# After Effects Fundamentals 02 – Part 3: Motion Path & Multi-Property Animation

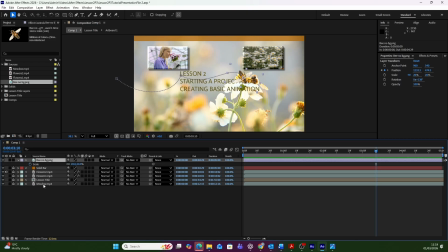16:51 With B layer selected, press S to reveal scale, if it's not already visible. Click the stopwatch next to the scale.
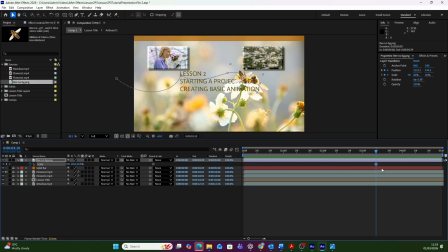17:05 This creates a scale keyframe at 310 using the current value. Now the final size is saved. Move the playhead to the beginning. Press Home to go to 0 seconds 0 frames.
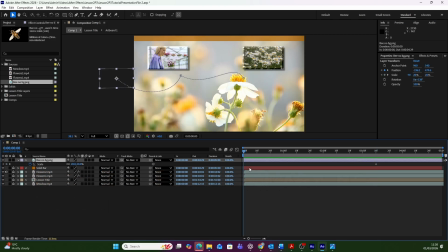17:22 Now scrap the scale value while watching the composition panel. Our B is outside of the composition, so maybe we don't see anything. Choose for now a larger starting size, for example 50%.
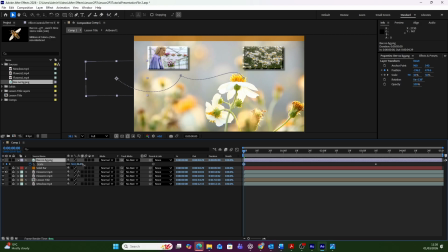This makes the bee appear closer at the beginning of the animation.
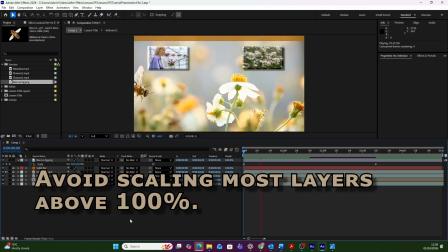17:54 Important note: avoid scaling most layers above 100%. Increasing beyond 100% can reduce image quality and cause softness. If the bee becomes too large and partially visible on the left side, simply move it further off screen.
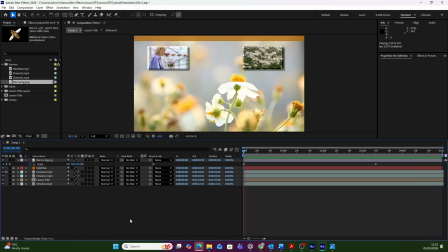18:16 Preview the animation. Now the bee not only moves across the screen, it also changes size, creating a stronger sense of depth. To make the landing feel softer, apply Easy Ease to the second scale keyframe.
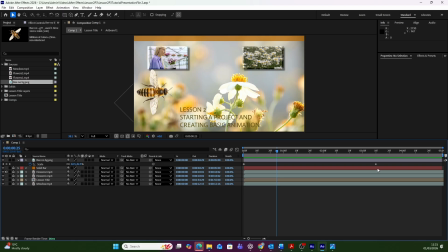18:34 You can do this by going to Animation, Keyframe Assistant,
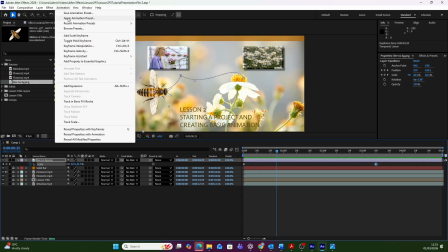18:39 Easy Ease In, or right-click the keyframe and choosing it from the menu.
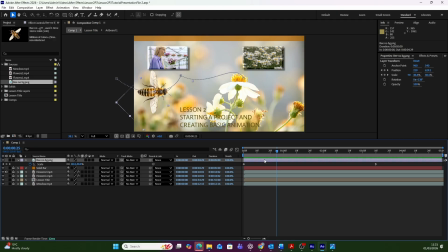18:45 Now your animation includes a curved motion path, smooth landing, automatic rotation, scale change for depth. It is no longer a simple movement, it's beginning to feel intentional and dimensional.
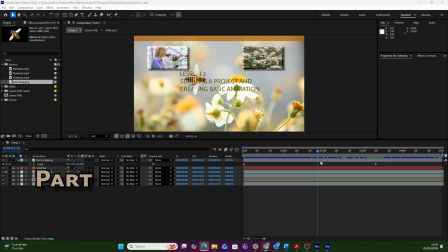19:03 The bee has now landed on the flower. Let's add a small rotation at the end, as it's excited and moving around while collecting pollen. Move the playhead to 3 seconds 10 frames, the moment when the bee lands.
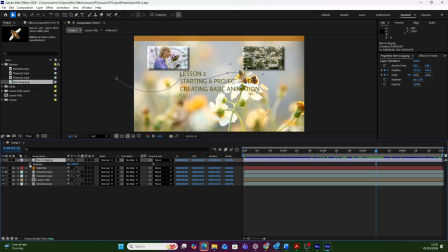19:22 With the bee layer selected, press R to reveal rotation properties, and press the stopwatch to create the first rotation keyframe. So a keyframe is now created at 3 seconds 10 frames with the current rotation value.
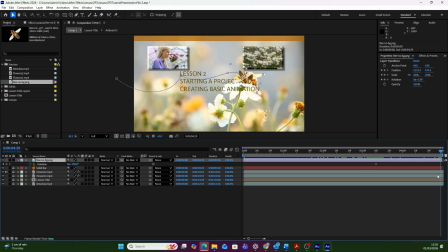19:41 Go to the end of the composition, press End, the playhead jumps to the end of the timeline. You will see the rotation has two fields: revolutions, full 360 degrees turns and degrees.
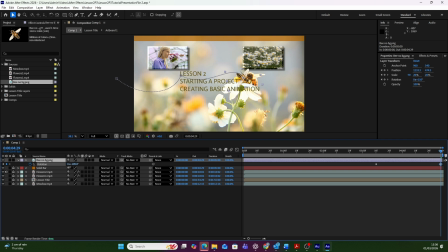19:59 You can also scrub the degrees value to rotate the bee. Positive numbers rotate clockwise, negative numbers rotate counterclockwise. If you scrub past 359 degrees,
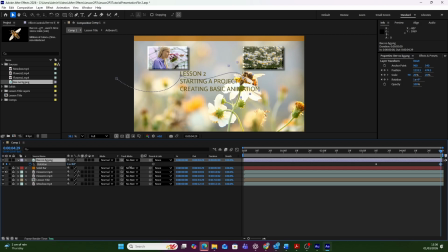20:14 After Effects automatically converts it into one rotation plus additional degrees. You can also click inside the fields and type exact values if you want precision. Preview the animation. The bee now rotates after landing.
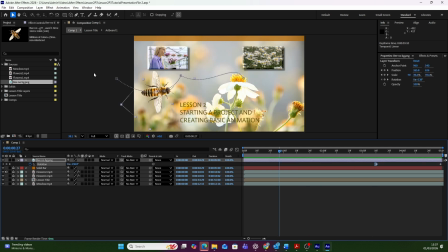20:33 If the rotation starts too suddenly,
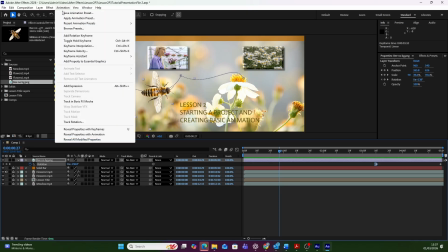20:37 select the first rotation keyframe and apply Easy Ease Out.
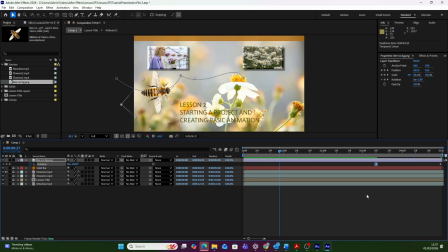20:43 That will make the rotation begin more smoothly. To finish the animation, let's have the bee fade out while rotating. Move the playhead to around 310 and press T to reveal opacity.